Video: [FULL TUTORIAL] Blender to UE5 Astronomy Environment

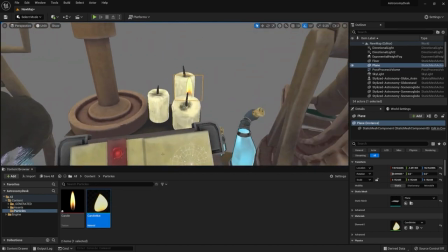So what I had to do was I just created a new plane and make sure I bake the
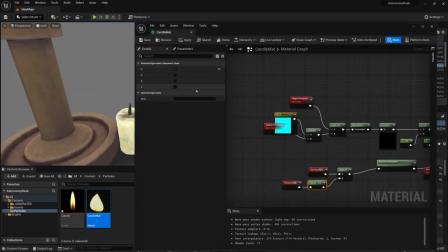transformation so the top of the plane would be actually the local axis of that plane.
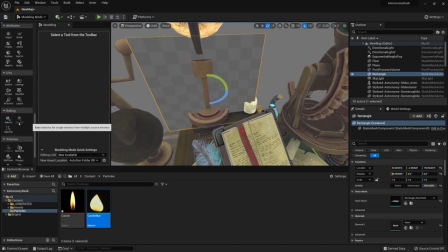This way it was always facing the front of the camera based on those local axis.
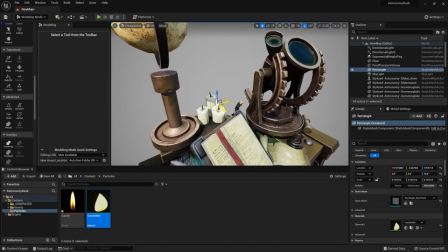So once I was happy with that, I just applied it to other parts of the candles, to other candles as well,
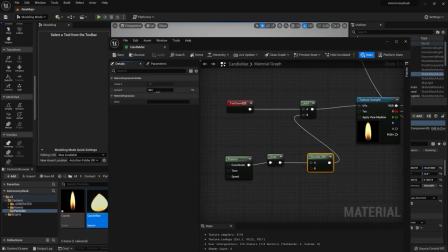and then I wanted to get some lighting flicker onto those candles just to liven up the entire scene.
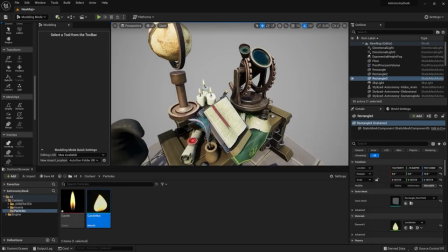So I got myself a simple point light, and for the intensity,
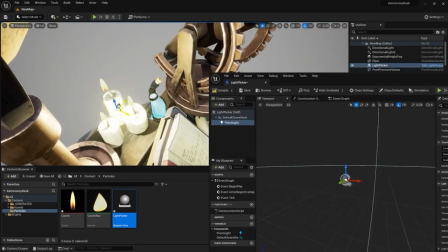before doing the intensity though, I just wanted to make sure that my radius of the light is kind of small, so it wouldn't affect the entire scene,
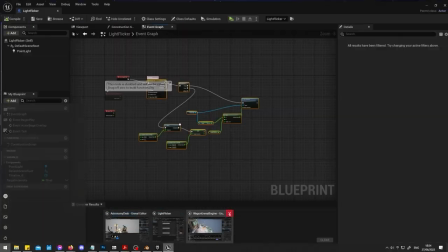it would just affect that small area, a bit of a globe and a bit of a telescope, just to highlight those edges a little bit only.
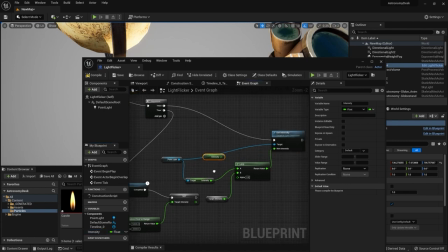And then I went ahead and created a quick blueprint just to randomize the intensity with a randomized delay as well,
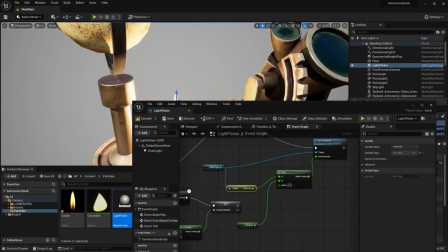so that way the delay would kind of make it a random kind of combustions,
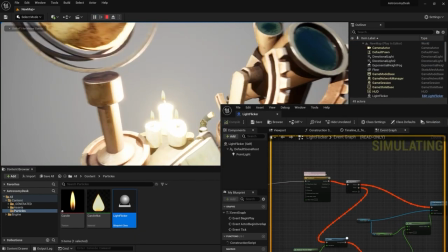and kind of that it would give you a really kind of nice natural looking flicker for the flame for the candles.
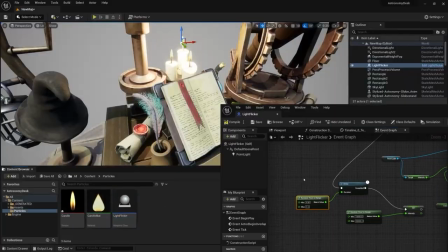So right now I'm kind of realizing that the intensity is way too high.
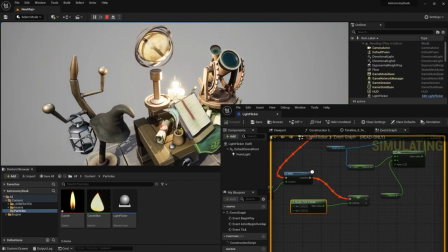I think I started off by using a couple like 10,000 or something of the sort.
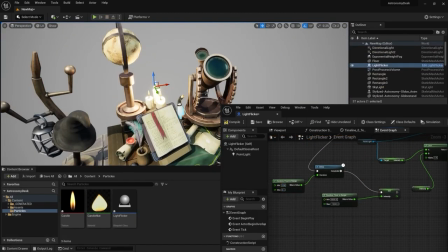It was the lux intensity for the light was way too high, so I had to lower that down.
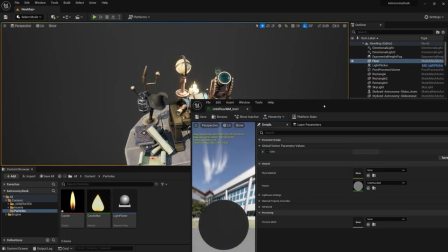But that's going to be in the future.
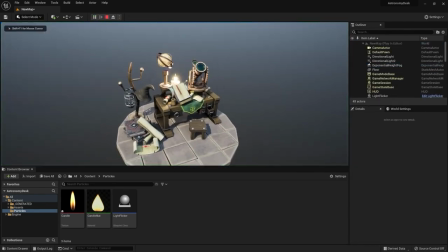I then went ahead and played around a bit with post-process effects, changed a bit of lighting for the background just to get a nicer result.
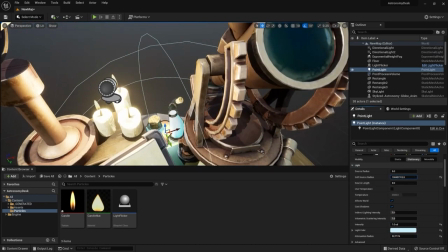And then I went ahead and wanted to highlight a bit of those potions, so I added some extra point lights. I think I then changed up the color for those potions to red and green, because I just wanted to break off that scene a little bit.
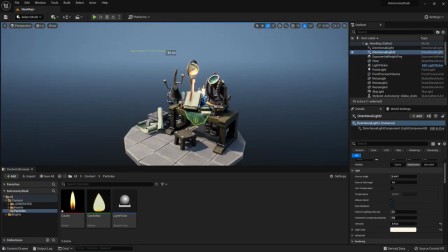I think the blue didn't quite look as well, so I then switched out the point light colors as well for those areas just to make it look a little bit more nicer.
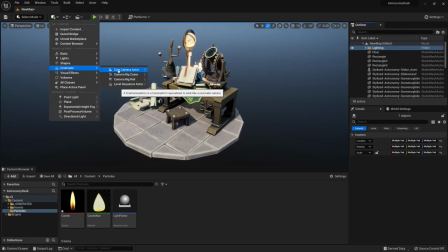So once I was happy with that, I played around a bit with post-process effects, got a bit of contrast,
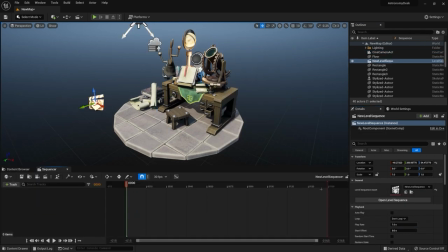got a bit of an exposure, made sure that that exposure, the minimum and maximum is always set to
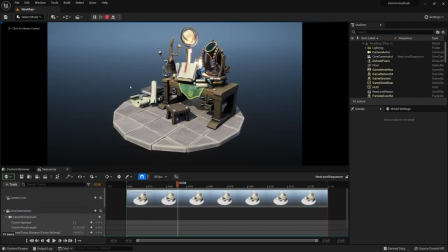constant 1, just to make sure that it doesn't switch out for when we're rotating the camera.
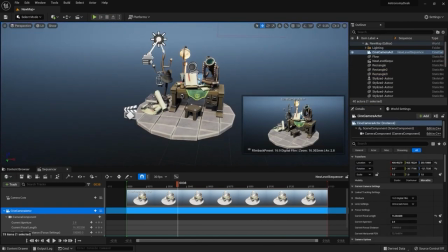I later on added a plane in the background only for one of the shots though,
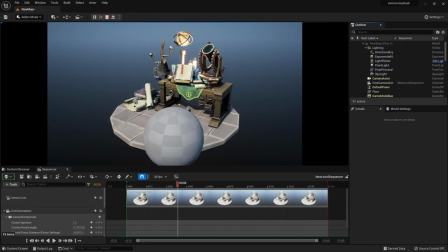because when I was moving the camera I didn't quite like the way it was turning out.
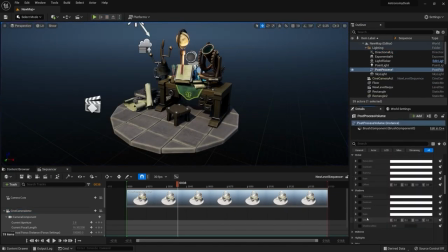So basically I left the gradient set as a default kind of a this sort of a color.
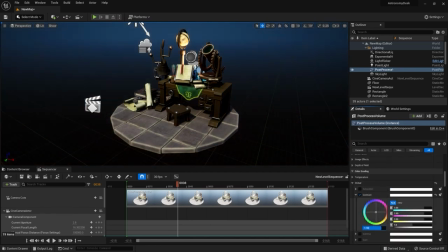And I'm also playing out with vignette. I set out the camera just so I would know where my main shot is at, just so I could get the right kind of an angle.
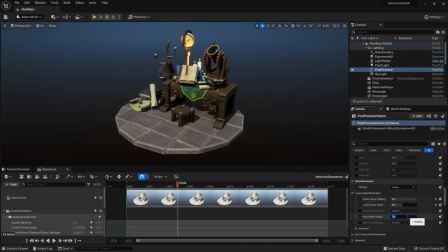And then I started off by going onto Photoshop. I wanted to make some adjustments to that and use LUT to get some color gradient out of it,
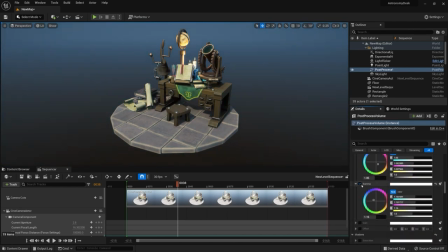just since I found that to be a little bit more easier to do.
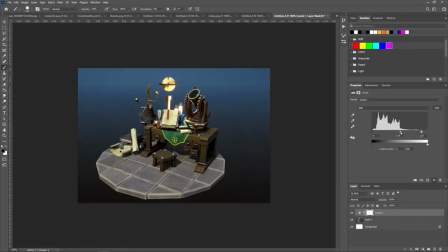So later on, I played around a little bit with levels. I played around with some exposure and whatnot in Photoshop. And once I was happy with that, I just got myself that color palette that needs to be used for the Photoshop.
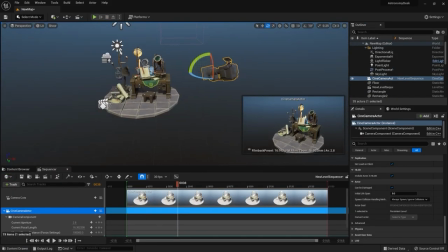I applied those adjustment layers for that palette. I cropped down the entire image just for that area.
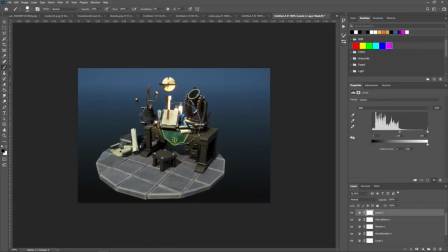And then once I was happy with it, I saved it out and simply applied it onto the project, which by default the intensity was quite too high,
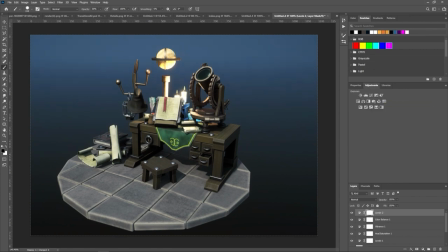so I just lowered the intensity overall and again went back just to make some finer changes to shadows as well,
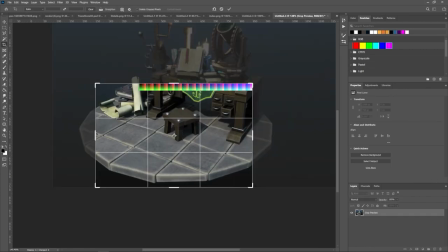contrast and gamma,
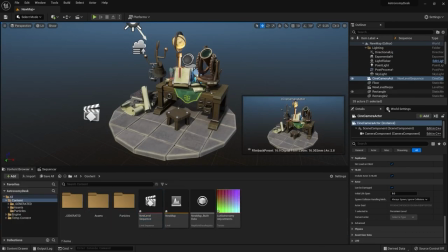just to play around with the overall intensity of the colors so we'd get the proper kind of lighting setup for this environment,
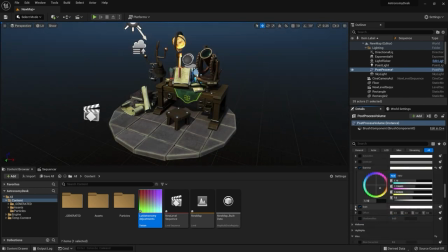just to make it more pop out, I suppose, in videos and images.
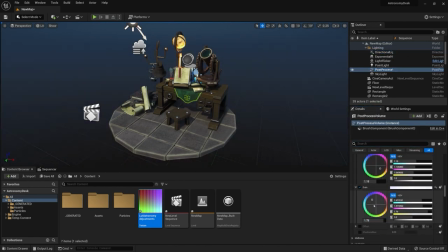So once I was happy with that, I then changed around the lighting flicker, since it was too intense for this area,
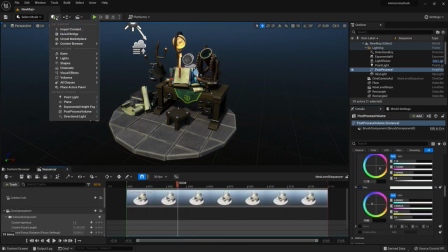lower down the range, and I was happy with a lower value.
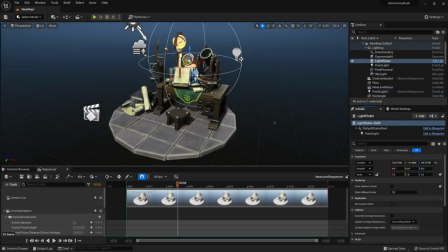Once I was happy with that, I went ahead and checked the way the lighting looks for other areas as well.
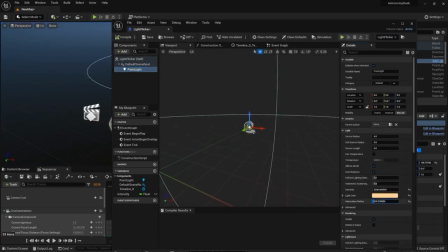So right now I'm changing the potions the way I said it.